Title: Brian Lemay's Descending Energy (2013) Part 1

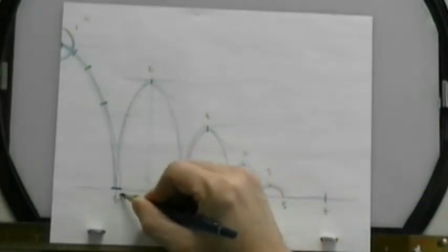(12:23)
So if we just put beside B a 7, we need to fill in our drawings here.
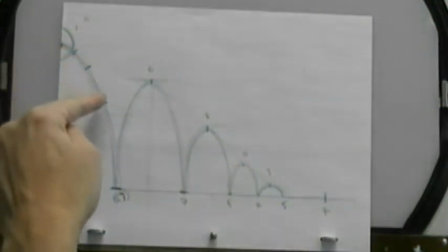(12:30)
So if this is 1, 2, 3, 4, we need a 5 and a 6.
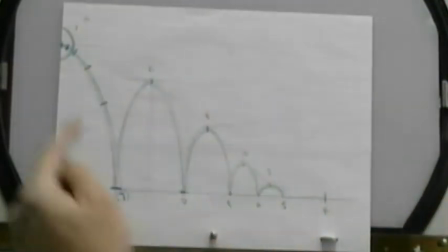(12:36)
We'll put one up here as a slow in, so now it's easing into that action,
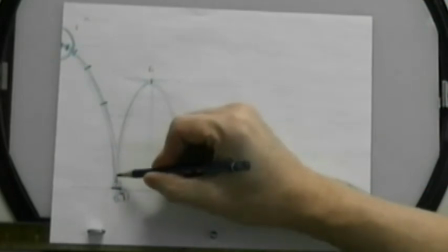(12:41)
and then remember we had the favor down at the bottom here, right?
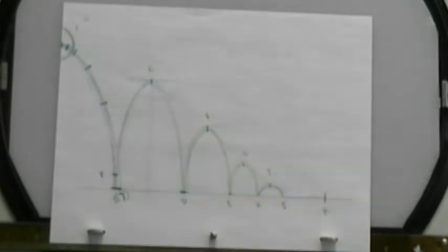(12:46)
So we had that favor, we'll put an F on the side there. So now we can number our drawings.
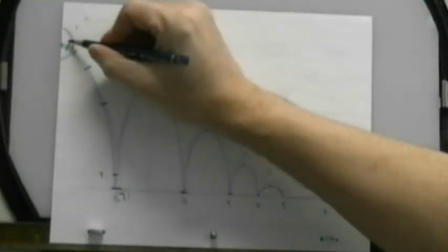(12:51)
This will be number
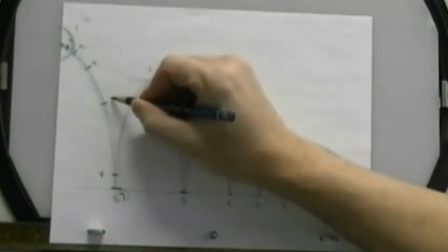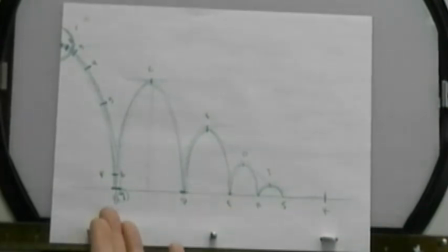(12:58)
2, 3, 4, 5, 6, and 7. Now we knew it was number 7 because we're using the exact same timing from the perpetual ball bounce, right? So we can just drop that number in. In later instances when you're doing animation where you don't necessarily know what the timing is, then we're going to default to this ABC process where we just drop the letters in.
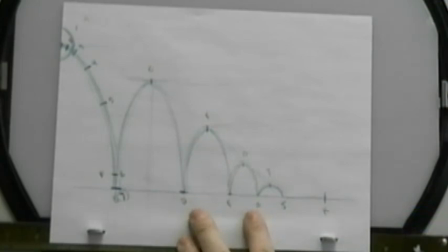(13:18)
And then later on, once we do our pencil check and test the timing on it, then we can play around with the spacing, the number of drawings that we're going to put into it,
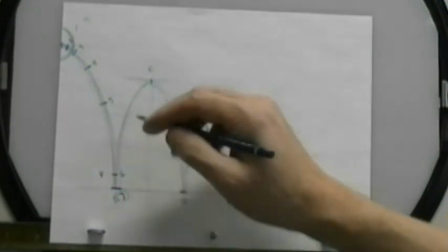(13:26)
and then we can finally decide, okay, this needs 4 in-betweens or 3 in-betweens or 12 in-betweens,
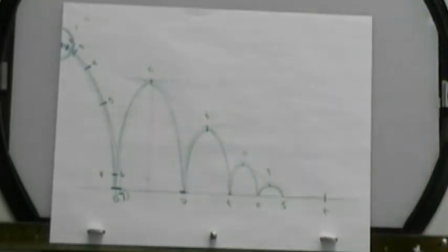(13:32)
and then that will dictate what the next number of the next key is. So we never really worry about the numbers at the very beginning.
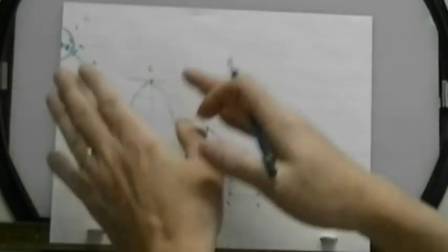(13:38)
In this case here, I'm showing it to you because we're planning it all out, because it's a very simple action.
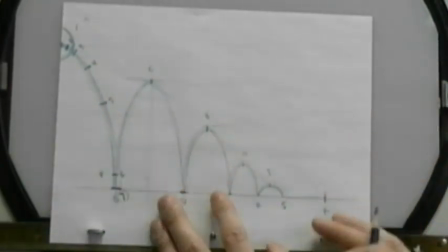(13:43)
But once we get into the character stuff, it's no longer simple. It's more complicated, and we can't necessarily do what we're doing here.
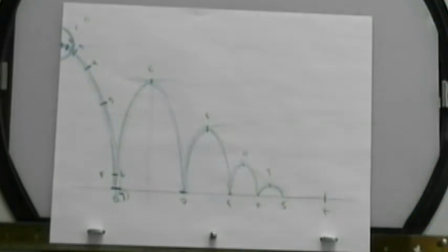(13:50)
So it's just to give you a sense of space and time. So we've got our downward action here.
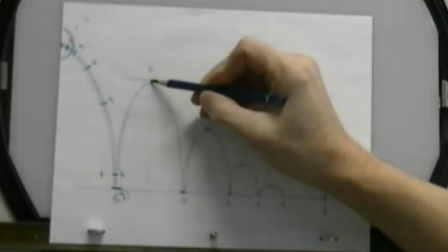(13:55)
Now we're going to do our upper action going up into this position here.
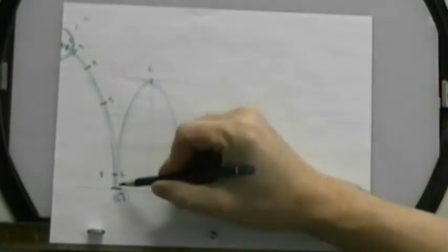(13:59)
So we're going to use the same timing that we had before, where between our 7 and our high point here, we're going to drop a halfway in,
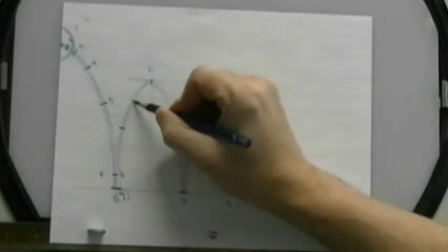(14:10)
and then another quarter up here, because we're easing out of the action.
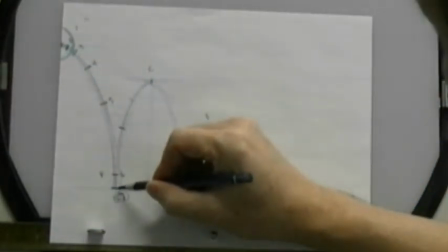(14:15)
So this one eases in to this part here, and then from here we're going to ease out at the high point.
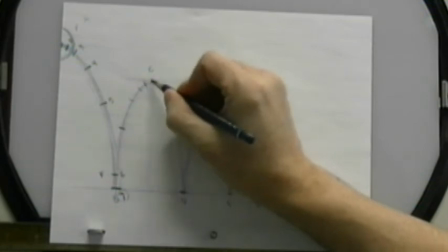(14:21)
So we drop another in between there, and another in between there. And you'll remember that our high point on our perpetual ball bounce was drawing number 1, right?
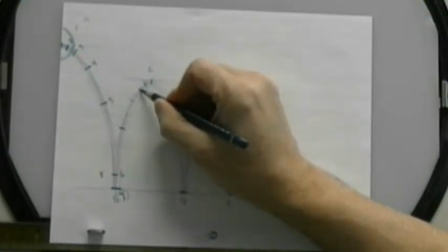(14:29)
Went back to number 1. So therefore this would be 11, 10, 9, 8 to 7.
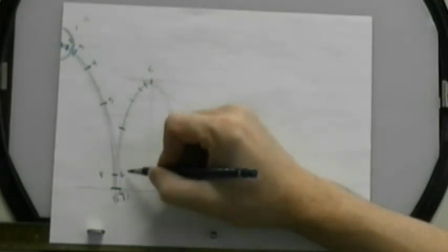(14:36)
Right? And remember, we put in a 7A before, right? Which was the halfway point between these two points here.
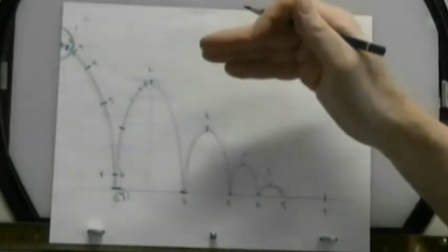(14:42)
But since we're planning it out at this point, we know ahead of time that we are going to drop that in-between in there anyways.
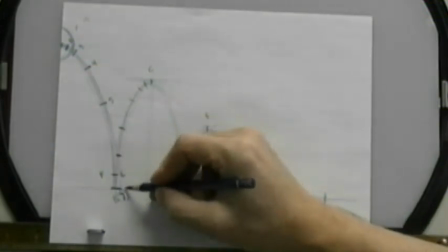(14:47)
We'll drop it in there, but we're not going to call it 7A. We're going to call it 8. Right? So this one now becomes 8.
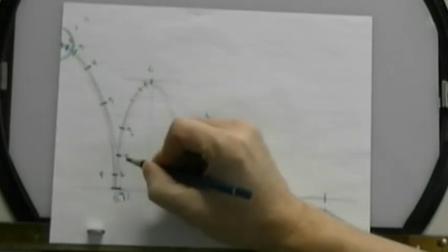(14:53)
9 is the breakdown there. We'll put a little underline between our under our breakdown drawings, which was 5 and 9.
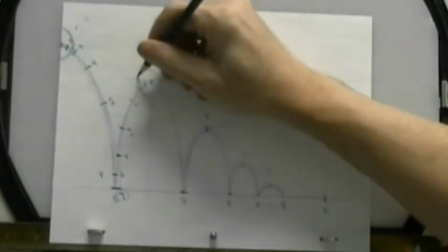(15:01)
Those are the halfway points. And this one's 10, 11, 12, and the high point on C is now 13.
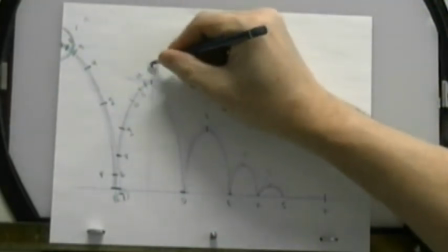(15:10)
And that's our key position at the high point.
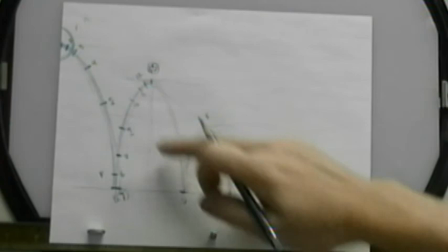(15:16)
We do the same thing on the way down that we did on this side over here.
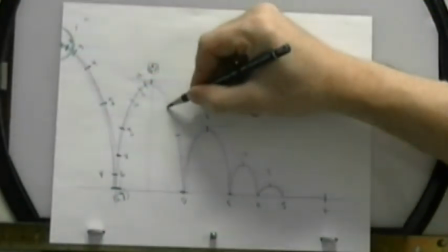(15:19)
We find our halfway point, and then we do our quarter, eighth, and 16th.
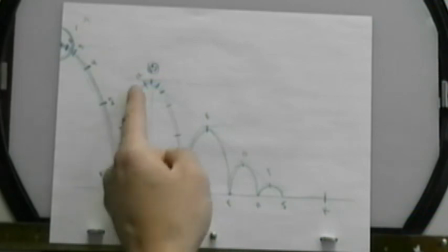(15:26)
So we want to mirror what we're doing on the top side over here, on the back side, right?
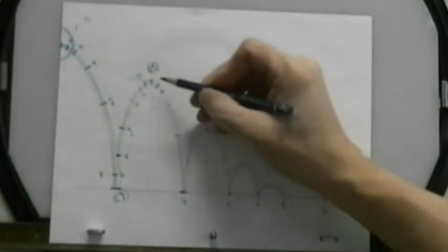(15:32)
Because the energy that's being expended over here would be basically the same. You wouldn't take out two of these drawings here and go immediately to this quarter position,
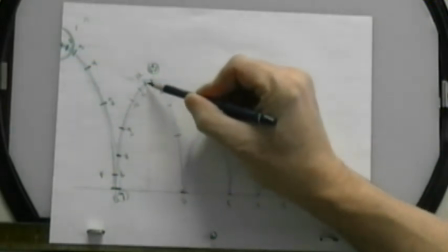(15:40)
because what that means is that it's going slower as it gets to the top, then all of a sudden it speeds up faster than it went up.
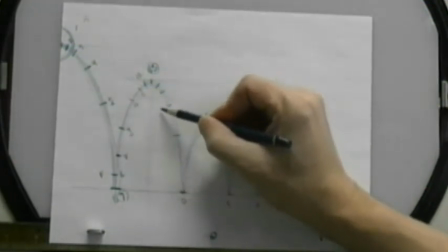(15:46)
It means that something's causing it to go faster in here, and we don't want that.
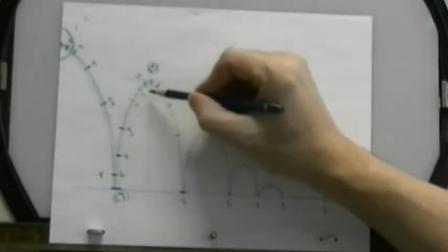(15:50)
So we want basically the exact same timing on the opposite side so it looks symmetrical in its overall action, right?
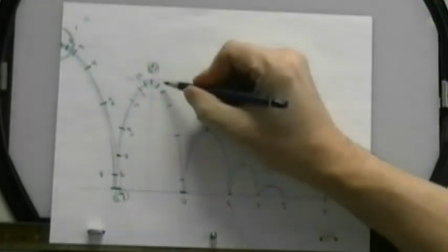(15:57)
So then we can do the same thing, put the favor down here on this side. So now our numbering is 13, 14, 15,
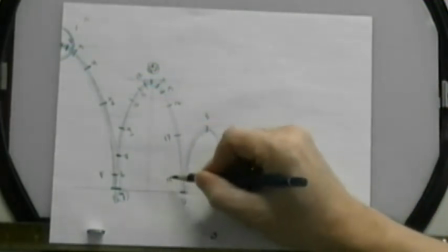(16:06)
16, 17 down here, 18 is the favor, and D becomes 19, which is the next key position.
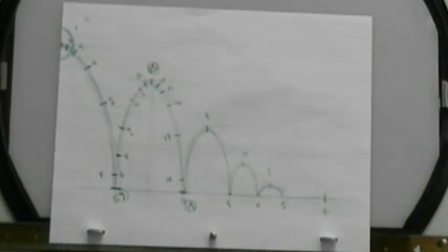(16:18)
Now you remember at the very beginning I asked you to bring in 20 sheets of paper. That doesn't mean that we're only doing up to 19 and then the halfway position here.
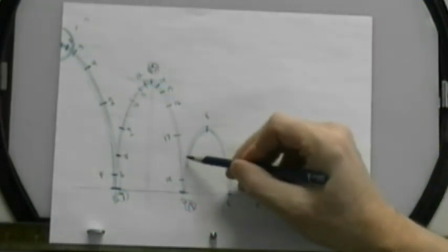(16:26)
We're not just going to do all those drawings there.
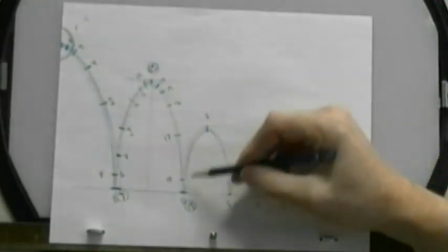(16:28)
We're doing the primary keys on the high and low points, and then we're going to go in and do our breakdowns.
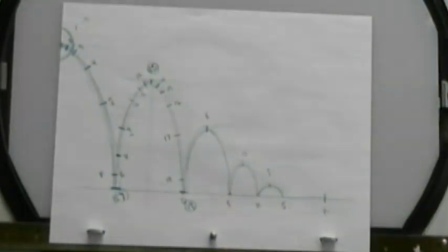(16:34)
And then once we've got those done, then you'll go away and you'll finish up all your in-betweens from that point on your own.
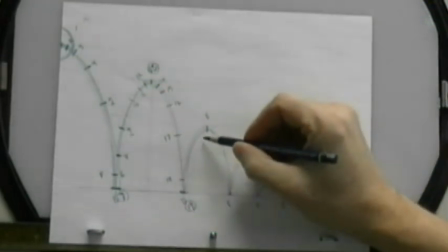(16:39)
So now we're going back up to our high point on the next bounce. So we're going to drop in a halfway in between.
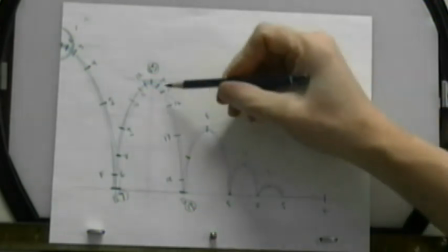(16:44)
And here's where we have to start to modify our timing, because all of a sudden our distance here is now basically half of what we had before.
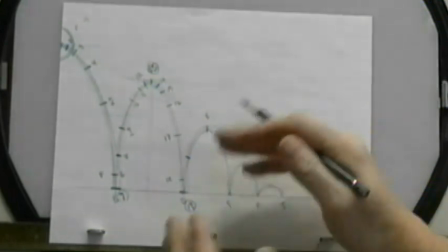(16:52)
So we need to cut out some drawing so it doesn't look like it's going too slow.
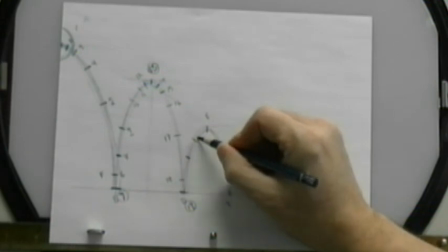(16:57)
So we're going to drop another halfway in between in here, which is a quarter, and one more in here, but we're not putting in that extra one.
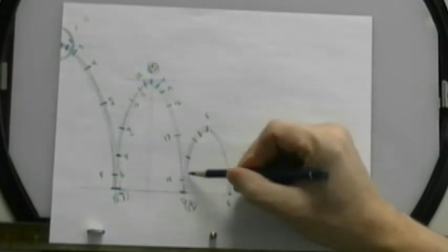(17:04)
So we're taking one drawing out of here, and we're not going to put that halfway in here from the low point,
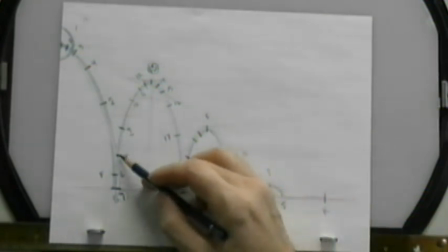(17:09)
because basically the height of it, if you look across, it's the same height as number 8 over there.
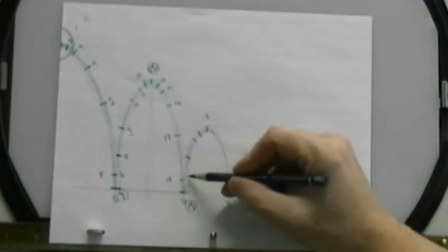(17:15)
Right? So if we put another one in here, that'll cause this part here to slow down too much.
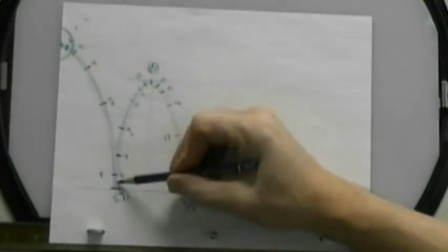(17:20)
And we want it to go basically the same speed as it is over here, just easing up into the high point.
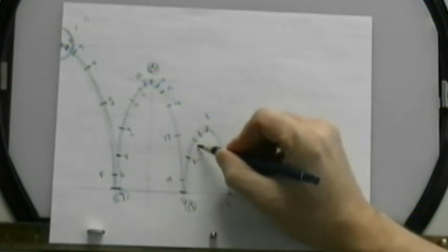(17:25)
So this will become 20 here, 21, 22, and the high point is now 23.
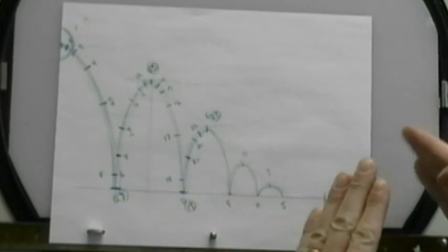(17:33)
That's our key at the high point. So then we echo the timing on the opposite side as well, from the high point to the low point, halfway in between.
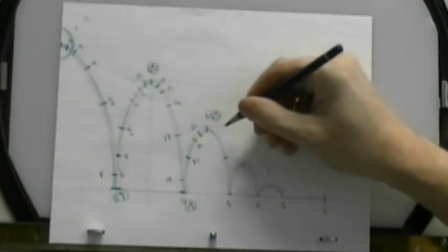(17:41)
Again, that's sort of the standard that we're going to stick with for now. Then a quarter, and then an eighth.
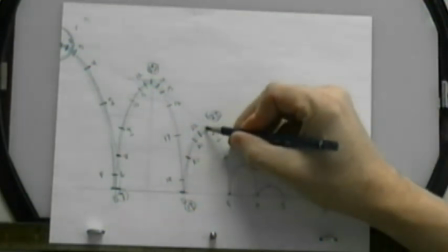(17:49)
So we're easing in, or easing out of this part here, and then easing into the down part over here.
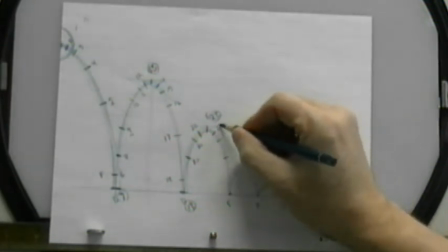(17:55)
So this is 24, 25,
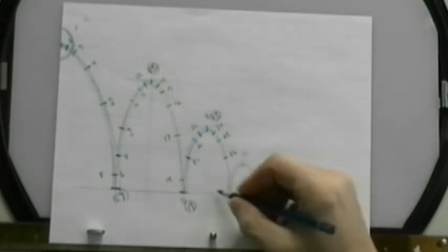(17:59)
26, and then our low point down here is going to be 27. So we're taking the favor out now, and making it just hit the bottom.
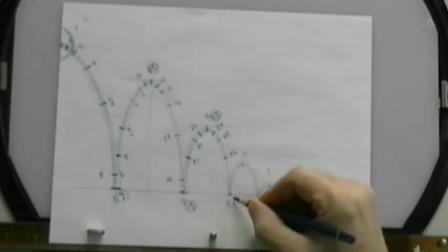(18:07)
So F is now 27.